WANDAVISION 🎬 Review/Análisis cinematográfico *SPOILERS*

Aquí ya tenemos la imagen en color, pese a que también se podría haber utilizado en el capítulo anterior, ya que el color en la televisión apareció a finales de los años 60. Aquí la cámara se libera y empezamos a ver algún traveling,
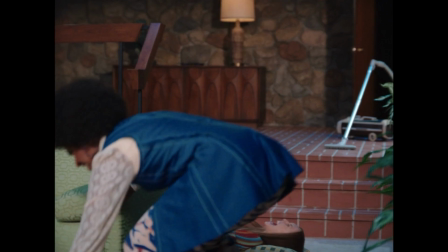(16:14)
así como planos más cercanos y más variados en términos de edición, replicando a la perfección la icónica serie de los 70. Cabe destacar el inmenso trabajo que se puso en el diseño artístico. La casa de Wanda y Vision va cambiando con cada década, emulando el estilo de estas.
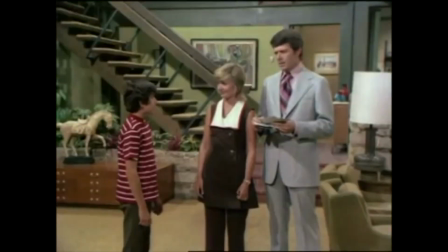(16:32)
En este caso, la casa rural de los Brady, con muros de piedra y muebles de madera, está reflejada a la perfección.
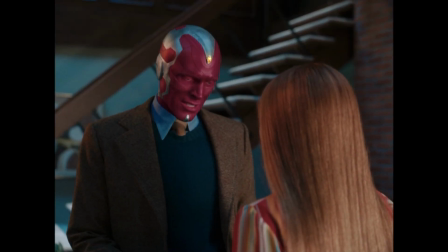(16:39)
Y tampoco podemos obviar el trabajo de vestuario, representando todas las décadas de una forma magistral. El capítulo 4 tiene lugar fuera del hexágono y ya hemos comentado el look de las películas de Marvel.
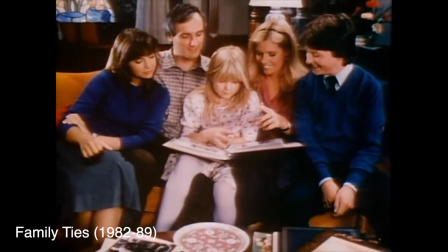(16:53)
El episodio 5 ocurre durante los 80 y emula la serie Family Ties.
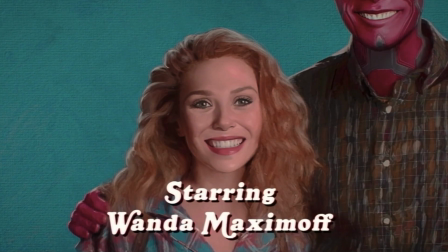(16:59)
Visualmente es muy parecido a la década de los 70 y los cambios los vemos más en el vestuario y en la estética en general.
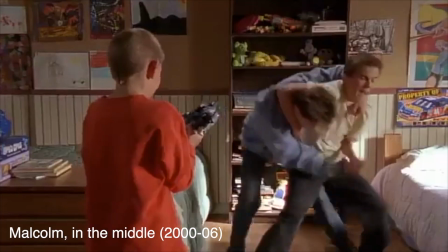(17:07)
El capítulo 6 está basado en la década de los 2000 y se inspira en la serie Malcolm in the Middle.
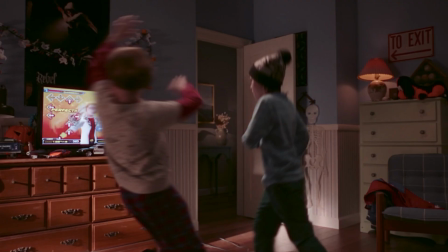(17:14)
Vemos como las series la dieron un paso adelante e incorporaron muchas más técnicas cinematográficas, diversos planos,
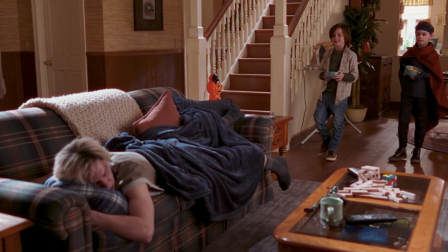(17:22)
planos mucho más cercanos, transiciones más vistosas y una edición mucho más rápida y moderna.
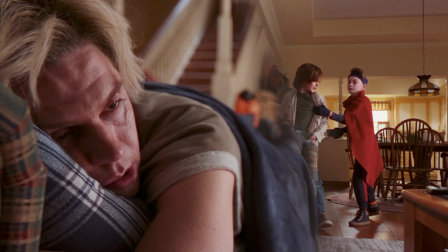(17:29)
La imagen es cada vez más nítida y se va acercando al formato 2.1. Vemos también como los más pequeños, los hijos de Wanda,
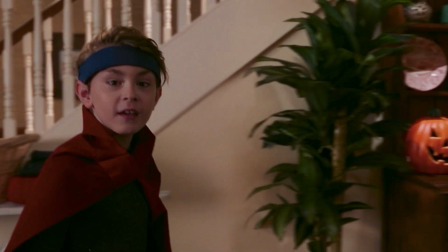(17:37)
rompen la cuarta pared al dirigirse directamente al espectador, tal y como sucede en la serie Malcom.
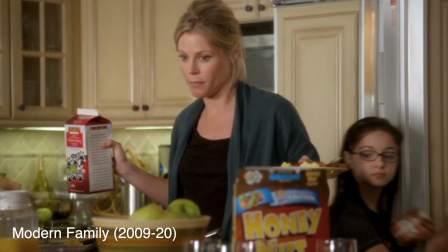(17:44)
El episodio 7, basado en la década de los 2010, se fija mucho en Modern Family, así como algunos detalles de The Office.
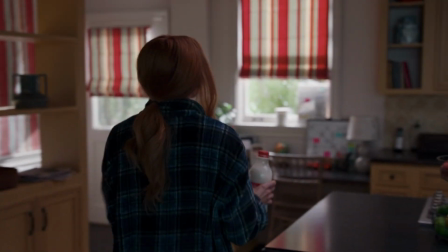(17:53)
La calidad de imagen ya es mucho más parecida a lo que estamos acostumbrados, y la iluminación es mucho más dinámica.
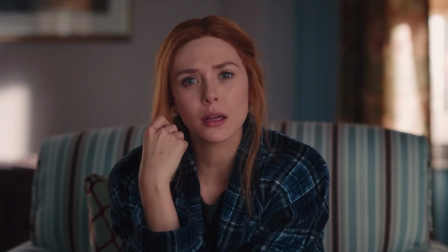(18:00)
Destaca aquí las escenas del confesionario, imitando el estilo de falso documental o de reality de Modern Family.
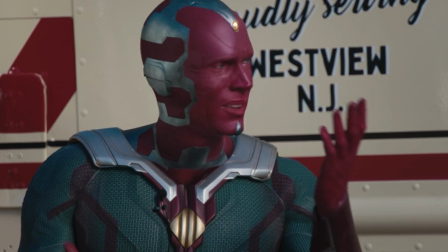(18:08)
Además, esto le va al pelo a los personajes principales Wanda y Vision, ya que ambos están en un momento crucial de la serie,
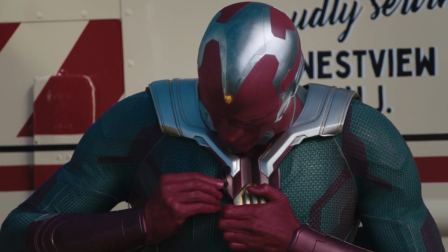(18:16)
un momento de autoconciencia y de replantearse qué están haciendo con sus vidas. Como veis, cada episodio y cada década ha sido plasmada con mimo y detalle, pero sin llegar a ser una copia exacta. WandaVision, dentro de la imitación, sigue manteniendo un estilo propio. Poco se ha hablado de las actuaciones cuando todos han hecho un papel extraordinario,
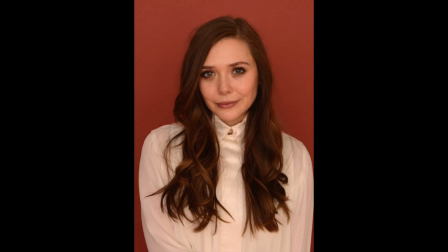(18:45)
pero debemos resaltar sobre todo Elizabeth Olsen, Paul Bettany y Catherine Han. Wanda, Vision y Agatha respectivamente. Estos tres actores han tenido la difícil tarea de actuar de modo totalmente distinto en cada episodio, teniendo que reflejar una época en concreto. No es lo mismo interpretar a una ama de casa de una serie de los 60 que hacerlo en una serie de los 90. Las expresiones faciales, el diálogo, el humor, el estilo... todo es distinto, se tiene que trabajar adecuadamente. Si las series más antiguas tienen actuaciones más teatrales, más exageradas y dramáticas,
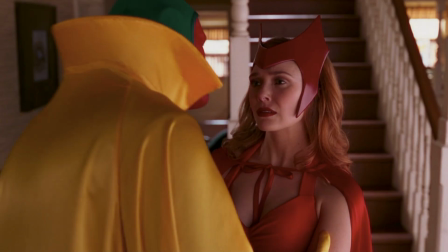(19:26)
a medida que avanza el tiempo éstas pasan a ser más sosegadas, más realistas, más prácticas. Al estar hablando de sitcoms, de comedias familiares, las actuaciones siempre tendrán ese toque más desmesurado. Pero no deja de haber una evolución pragmática. Estos cambios sutiles en la actuación y en la entonación están llevados a la perfección por los actores principales, que además tienen que saber llevar el peso dramático de cada uno de sus personajes cuando se salen de su papel de sitcom.